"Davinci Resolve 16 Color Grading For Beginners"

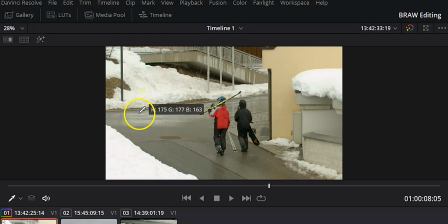762s
I feel like I can drag, I can drag the blues up a little bit. So what I wanna do is come over to the primaries bars.
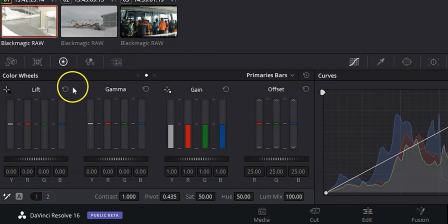772s
And I'm gonna adjust the blue by putting my mouse over the blue in the lift. And I'm gonna use my middle scroll wheel just to inch that up a little bit.
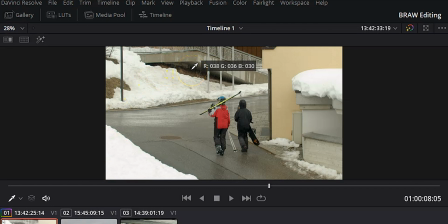782s
Let's come over here and recheck that. 38, 36, 30, that looks pretty good. It's within a couple of points. And now we've got a nice color balanced image.
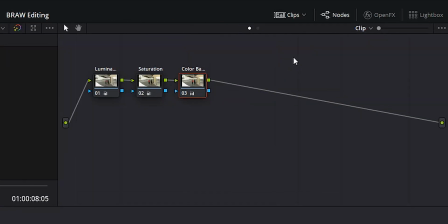796s
All right, the next thing that I wanna do is I'm gonna hit Alt-S and add a new node, and we're gonna label this one Look. And this is where, if we want, we can go ahead and we can add a more creative look.
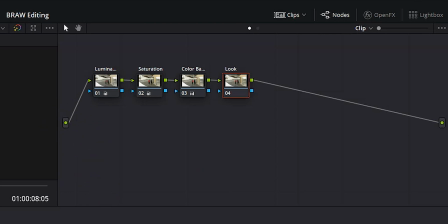810s
I'm gonna do a really simple one here, and I'm gonna do it using the primaries wheels. Let's go ahead and go back to the wheels.
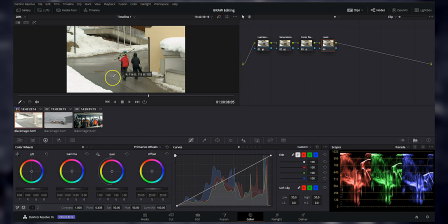817s
And what I'm gonna do is I'm gonna use the midtones to create like kind of a cyan cast over everything because, well, it's winter and I want everything to be colder. So I'm gonna go ahead, I'm actually gonna drag the gamma towards blue.
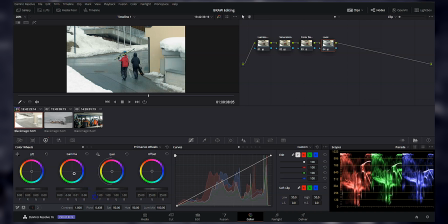839s
And I can push that out if I want because we can adjust it later. Now you can see there's a teal cast over the entire image, but the blacks and the whites still look pretty black and white. They did get affected a little bit though,
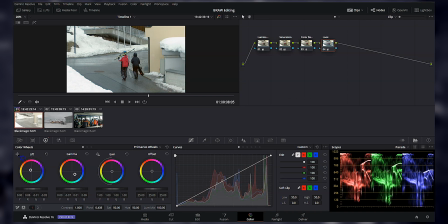856s
so we're actually gonna counteract by adding a little bit of orange into the shadows and into the highlights. And you'll see that it kinda looks like we're back to having a balanced image, but if we actually go and we make sure that our look node is selected and we hit Control D,
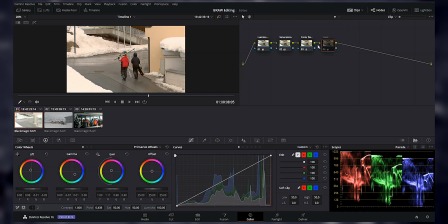877s
you can see there actually has been a good amount of change done to this image. Now that is looking a little bit warm for a wintry scene.
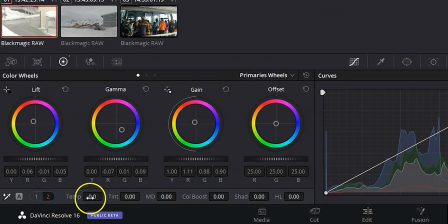886s
So what I'm gonna do is I'm gonna come down here and I'm gonna go to temperature and I'm just gonna cool that down a little bit.
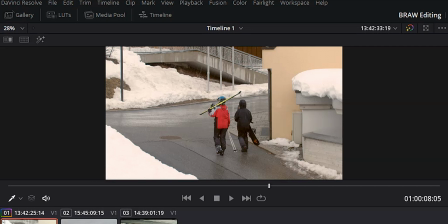893s
And that looks pretty good. Once again, hit Control D to deactivate that node and see where we came from. And then if you wanna see everything that we've done so far,
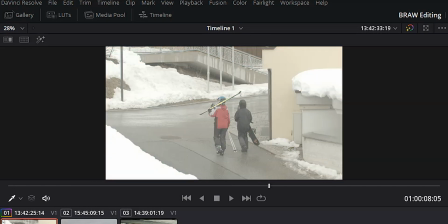903s
you can go ahead and hit Alt D. And that will disable all of your nodes so you can see everything that you've done so far.
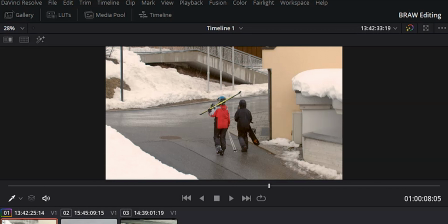910s
All right, now it's time to mess with the contrast a little bit. Let's go ahead and hit Alt S to add another node.
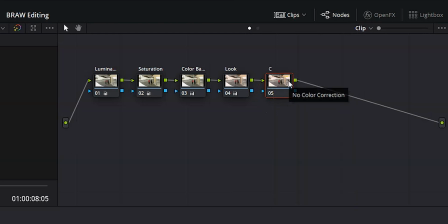916s
I'm gonna right click, node label, contrast, hit enter.
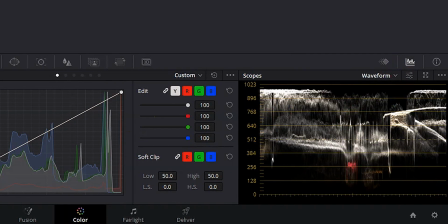923s
Let's go back over to our waveform. And we're just gonna go back to number one over here below the wheels.
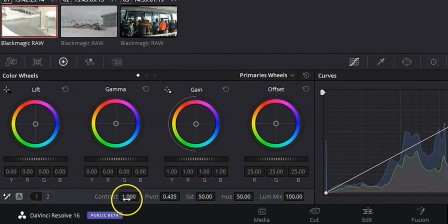930s
We're gonna find the contrast. We're gonna click and we're gonna drag until it looks how we want it to look.
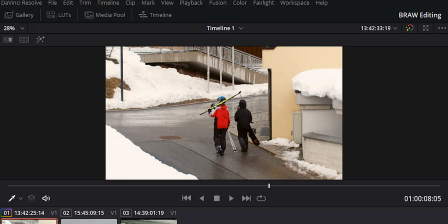935s
And I actually like that a lot. And then one thing that a lot of people do just to get a more realistic look, and it's something I'm gonna do right now, is desaturate the shadows, which I'm gonna do by hitting Alt S to add a new node.
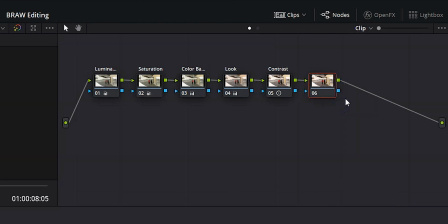949s
I'm gonna go ahead and hit node label again. I'm gonna call this LVS, Luma versus Saturation, hit enter.
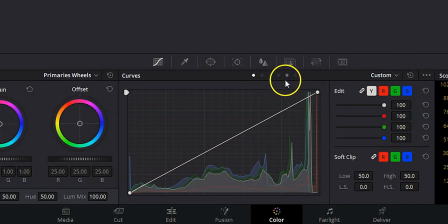957s
I'm gonna come back down to my curves. I'm gonna go to my Luma versus Saturation curve.
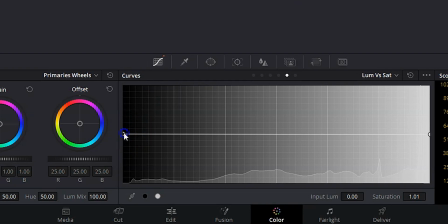963s
And what I'm gonna do is I'm gonna click all the way on the left of this curve and I'm gonna drag it all the way down and you'll see this got very, very desaturated. And what I'm gonna do is I'm gonna click in the middle and I'm gonna drag it up to that center line. And then just to make sure that that snow is nice and white, let's go ahead and add
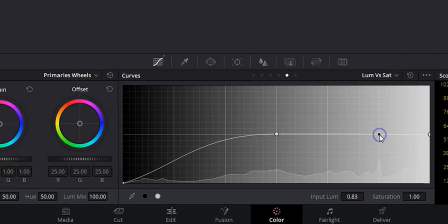982s
another marker here towards the right side of the curve and then we can drag the far right
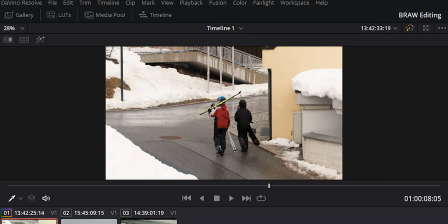988s
down and take some of the saturation out of the snow. Let's come back over to the contrast.
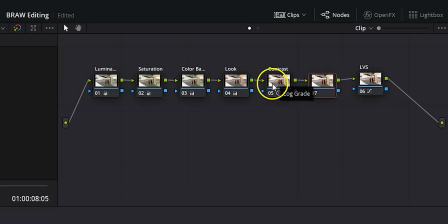996s
I'm gonna go ahead and hit Alt S so we add a node between contrast and Luma versus saturation.
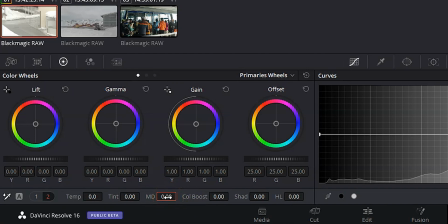1002s
And then if we go over to midtone details, what this is gonna do is it's gonna add contrast just to the parts of our footage that have detail.
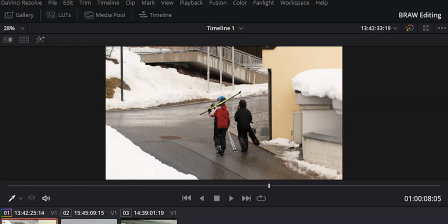1009s
Let's go ahead.